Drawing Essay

Hello, Professor and fellow SCAD bees. It's me, Cameron Brown, and I'm one of the bajillions of people talking about how drawing is important to animation.
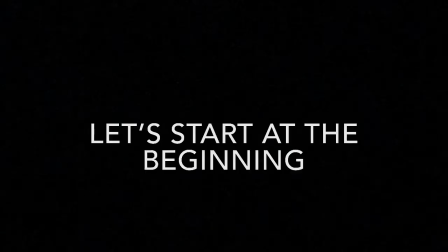16s
So yeah, sorry about that. But first, let's start at the beginning of animation.
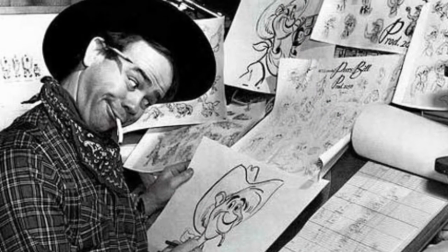21s
You see, back in the old days, you had to be able to draw in order to be an animator.
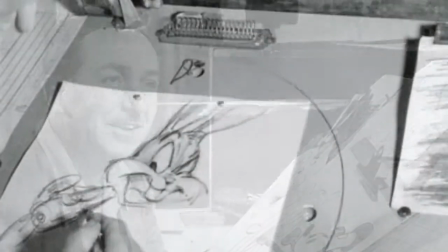25s
It was one of the unspoken laws of animation.
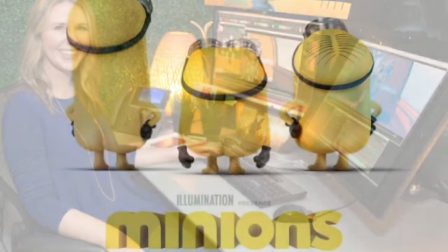28s
But with today's technology, people can animate movies and television shows without learning how to properly draw.
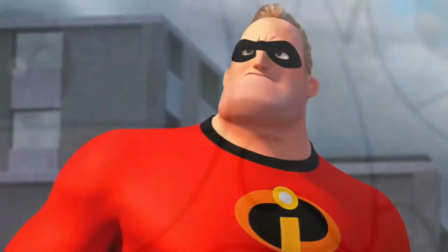36s
Where's the heart? The differences are obvious when a character is lovingly drawn out on
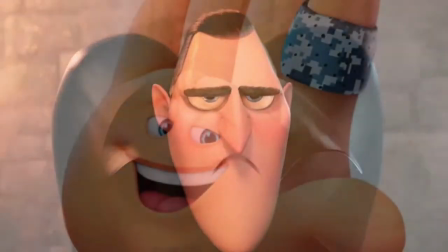42s
paper versus now characters that look like they were made in a computer program.
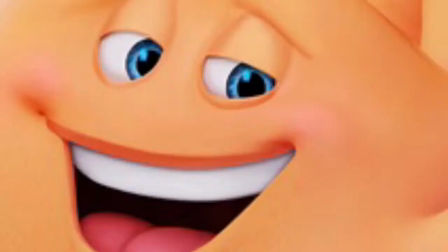47s
I mean, look at this thing. Ugh. So in this video, I'm going to explain why drawing is an integral part of the animation process and what techniques do animators use to make their work special. And so we're starting off with the basics of drawing. Where else would you start? The acidics. First, let's talk about line. Line is the most basic form used in any art piece. And to add more variety to these lines, artists like to use line quality on their pieces. So, what kind of lines do animators use? All of them. Bold line, pure line, broken line, lost and found line. All of these types of lines can be found in the animation process.
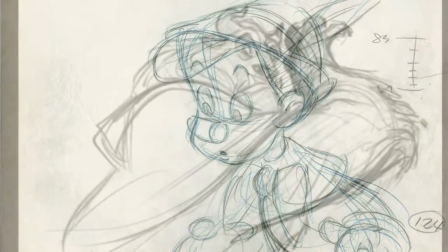97s
Most animators like to use gestural lines to help them capture the form and movement of a character, and when they're done,
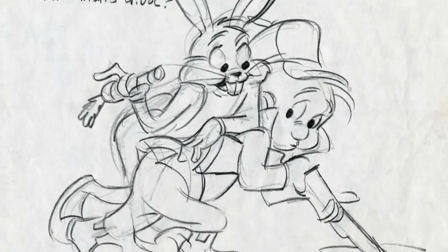105s
they clean it up with contour lines, which captures a definitive shape and weight of a character.
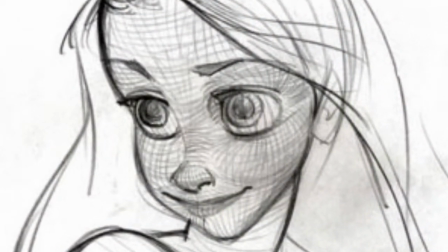111s
Heck, animators even use cross-contour lines when working on the framework of a character model in a computer. So, I bet you think I'm about to do some lame pun about lines, eh? Well, I'll have you know that that's below me and that's crossing the line. Dang it! Next, let's talk about thumbnails. Now, lots of people will try to dismiss thumbnails and deem them as unnecessary. Well, I'm here to say, those people, of course they're necessary!
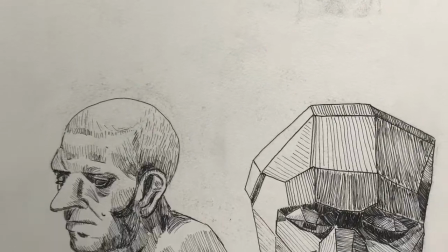143s
The thumbnail drawing is a crucial part of any art process, as it plans out what the finished product should look like.
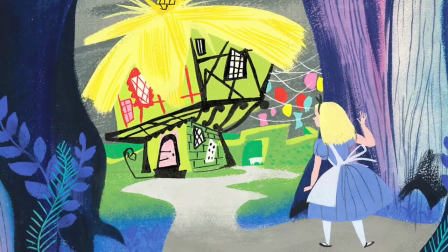150s
In the field of animation, thumbnail drawings are used for concept art and storyboards,
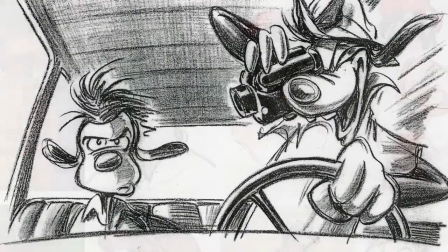156s
to plot out ideas, and to come up with creative designs. Sometimes the designs may change over time, but that's the reason for the thumbnails,
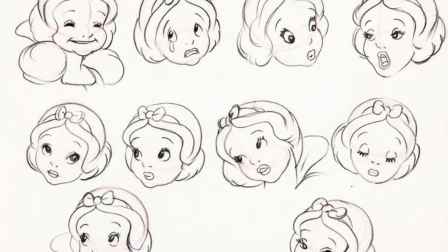164s
to get down the general concepts, and to be the building blocks to have a bigger, greater idea. And lastly, we have landscapes. Now you're probably saying, well, duh, Cameron, yeah, of course every animated film has landscapes. And while that's true, how many animated films have actual good, memorable landscapes?
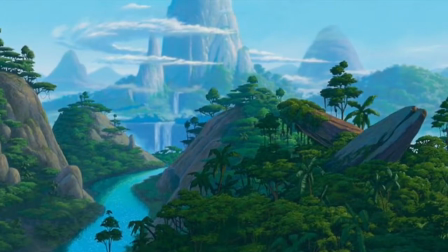189s
A good landscape has an appealing design,
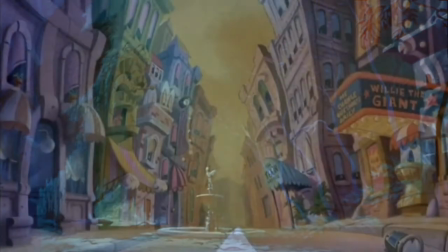193s
atmospheric colors, and a unique aesthetic that sets it apart.
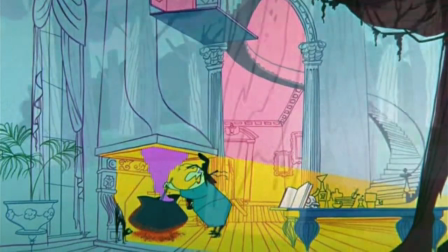199s
Backgrounds from Chuck Jones's Looney Tunes and Genndy Tartakovsky's Dexter's Lab will always stand out in my mind
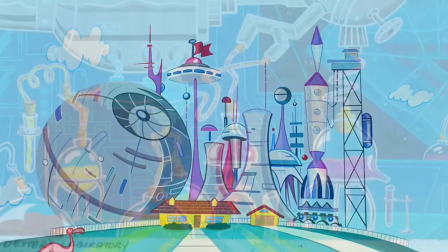206s
for having fun and creative designs by having saturated colors, bold lines, and wacky designs.
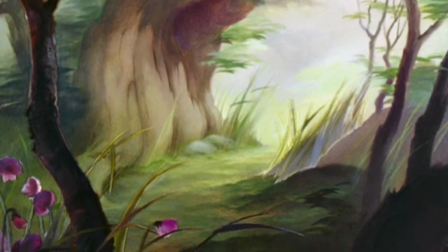213s
But of course, on the opposite side of the spectrum, the realism and harmony of Bambi's Forest is truly something to behold,
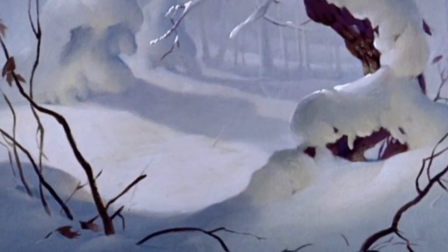221s
with its soft color palette and its attention to detail.
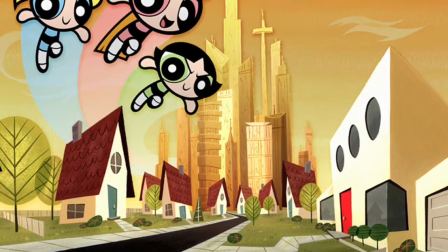224s
In the end, I feel like a good landscape in an animated film has its own personality,
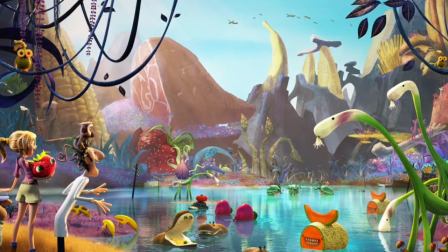230s
and is just as memorable as the characters that inhabit it. So in the end, drawing really isn't going anywhere for animation. They make too good of a pair, and I'm glad I was able to take a class that helped me understand more about my craft and how to get better at it. So, thank you for listening, and I'll see you again, probably never. Bye.